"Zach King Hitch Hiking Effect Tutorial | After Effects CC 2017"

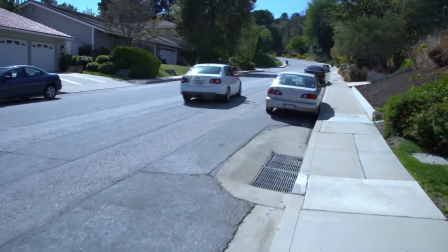0:02 did it! You did it, man!
What's up, everyone?
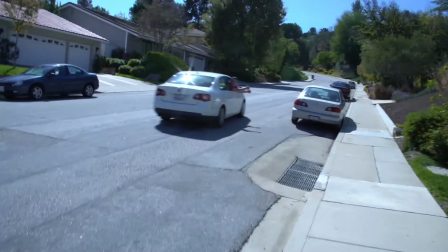0:06 Magic Bard here with a pretty sick movie magic tutorial,
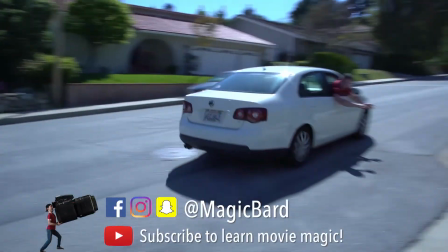0:11 little trick that you guys can use in After Effects.
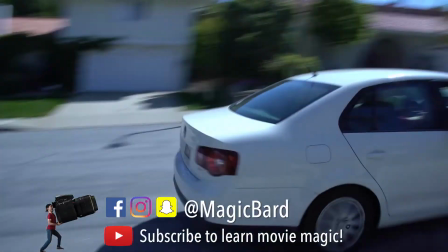0:15 No plugins required, a lot of patience, and cool output.
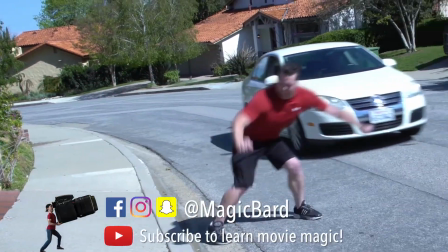0:22 So this is a
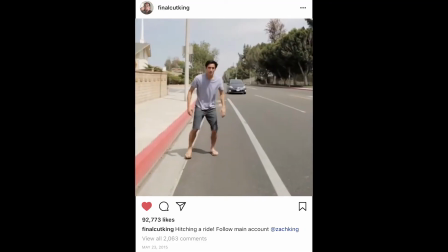0:24 effect that I first saw from one of Zach King's, I think it was his Vine video, but I saw it on his Instagram account.
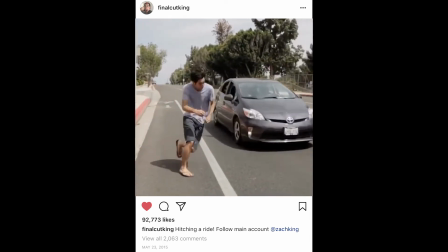0:32 And you guys can check that one out for inspiration. But yeah, he jumped into a moving car, so I thought we'd try and create that one.
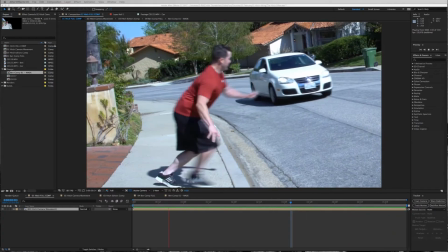0:39 And on the last video, the homie ISKA, I think it's Iska,
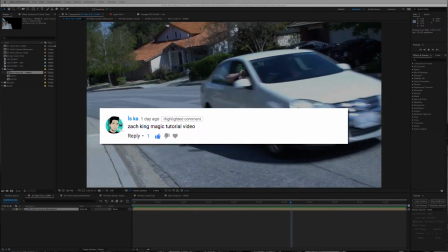0:45 left a comment saying, make a Zach King magic tutorial video. So I assumed it could be any
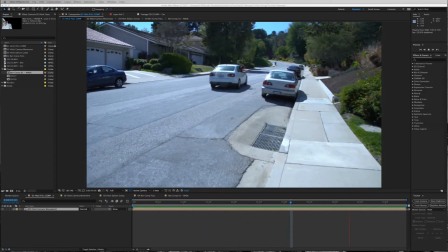0:53 Zach King video, and I chose this one because it's relatively easier to create than his other ones.
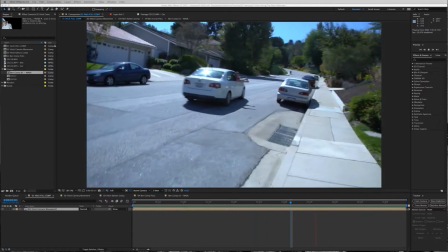1:00 And we can get more advanced later on.
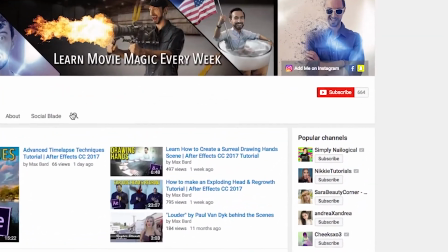1:02 And before we get started, if you guys are new to my channel, new to my stuff, be sure to subscribe.
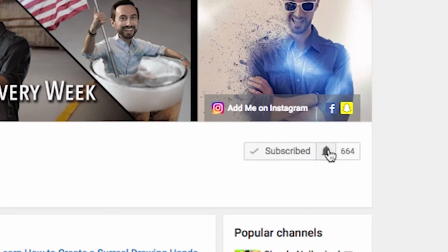1:09 Turn on the notifications by clicking on the little bell right next to the subscribe button.
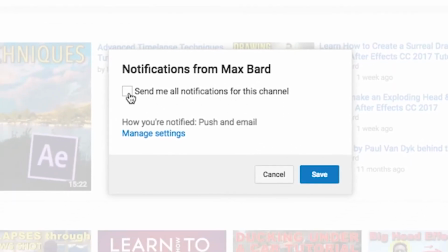1:14 That way, whenever I put up a new tutorial, you'll be the first to check it out, see it,
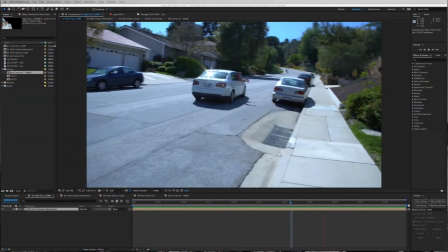1:19 and learn sick, epic visual effects every week. So let's get into it.
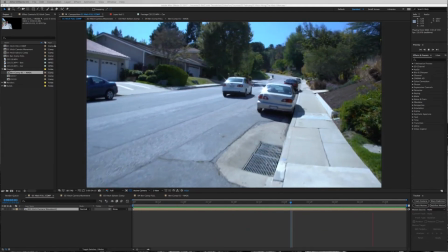1:24 I'll show you kind of the layering that I did and how to mask out your actor and stuff.
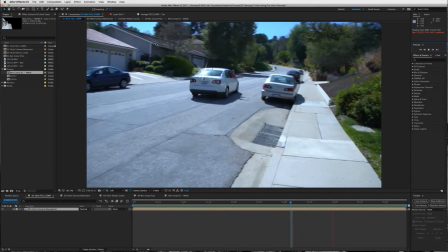1:31 So let's jump right into this one.
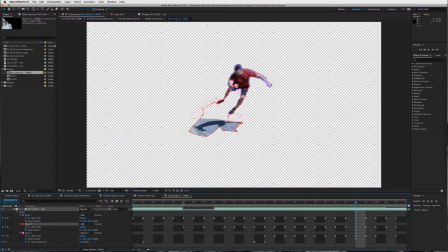1:34 First things first, what you're gonna do is when you shoot this one, remember to shoot it on a tripod.
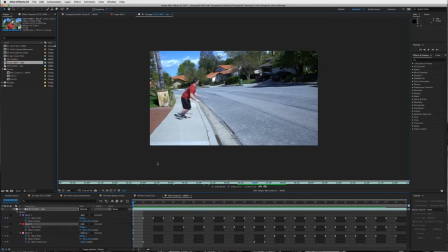1:42 Now, what I did was a little lead-in shot. So, and you can kind of shoot this however you want.
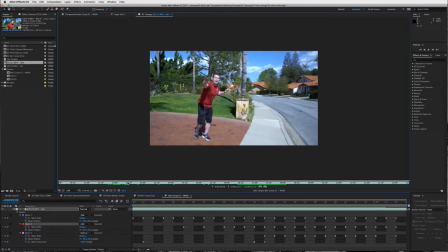1:50 Now, when you start it, I let in with my actor, Ben. He's telling me, hey, back up, there's a car coming.
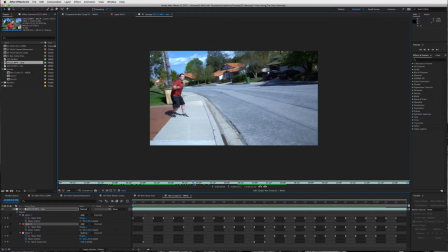1:56 And then I set the camera down on a tripod right there, and then he pretends like a car is driving by and then tries to jump into it. Now, he didn't have to fall on the ground, but it does make it look a little more real if he's really jumping into the car.
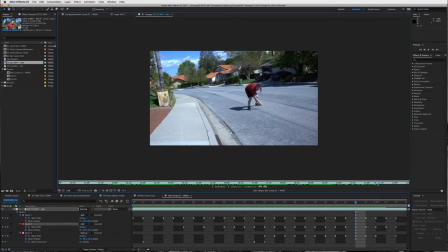2:15 Okay, and then the next step I did was left the camera where it's at,
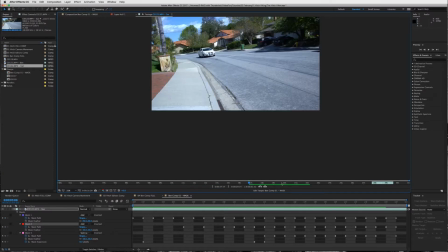2:19 and we shot another plate of the car driving up the street.
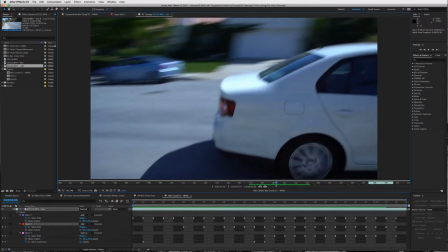2:25 And then as the car passes me on the tripod, I quickly pan the tripod over to film the car.
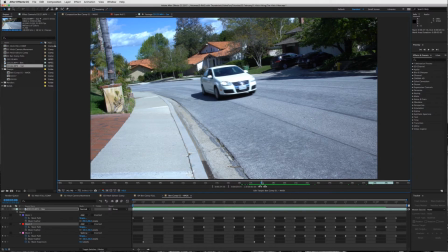2:34 And so when the car's driving, I had the driver
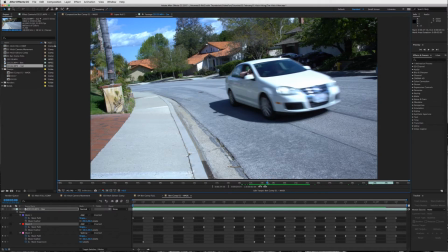2:40 tell Ben to jump out of the car like this and kind of throw his hands out.
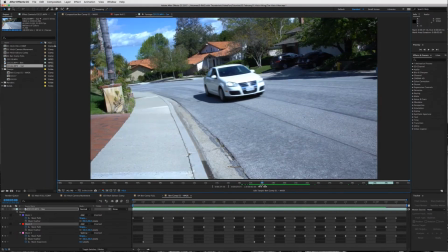2:47 And it kind of adds to the realism that, hey, maybe this guy really did jump into this car right through the window.
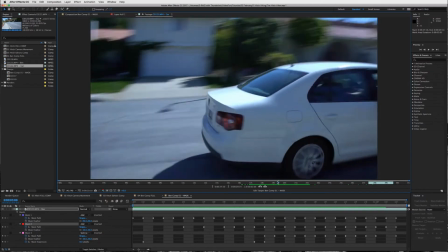2:54 And that kind of helps sell the effect. So those are the two shots you're going to need.
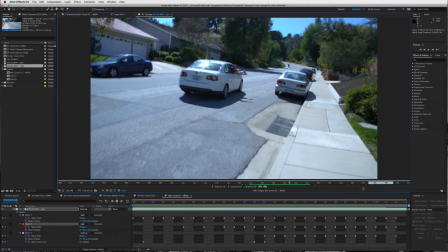2:59 So let's jump into it. Let's drag both of these layers into a composition.
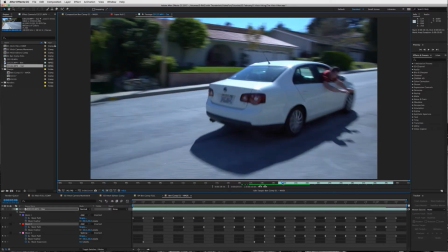3:06 So I'll create my in and out point of my car shot.
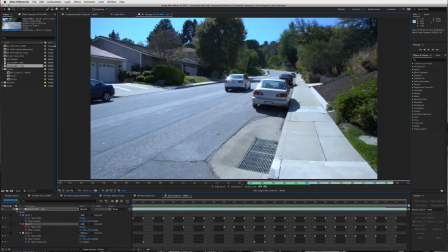3:13 So right about here. And then I'll end it at about out there.
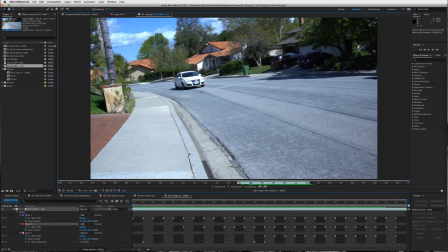3:19 And what you're going to want to do is match up the car with your actor.
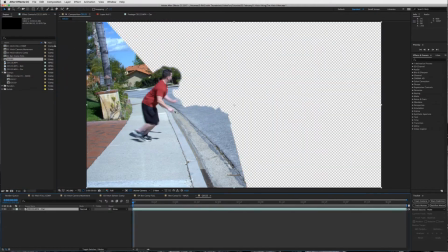3:25 So I'll just take this into a new composition. All right, cool.
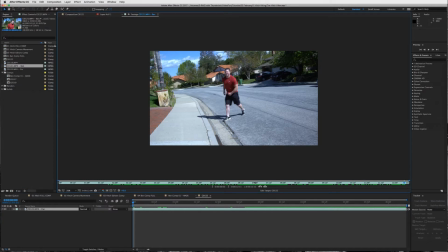3:30 And then I'm gonna take my actor shot and make in and out points for that. Okay, he jumps in right there. Out point and in point. Okay, and now you guys can do as long of a heading as you want.
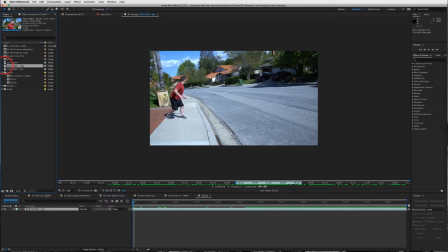3:49 So drag my actor on top of the car.
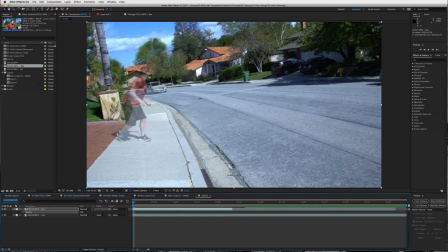3:53 Turn my opacity by pressing T to 50%, and then matching up when he jumps into the car.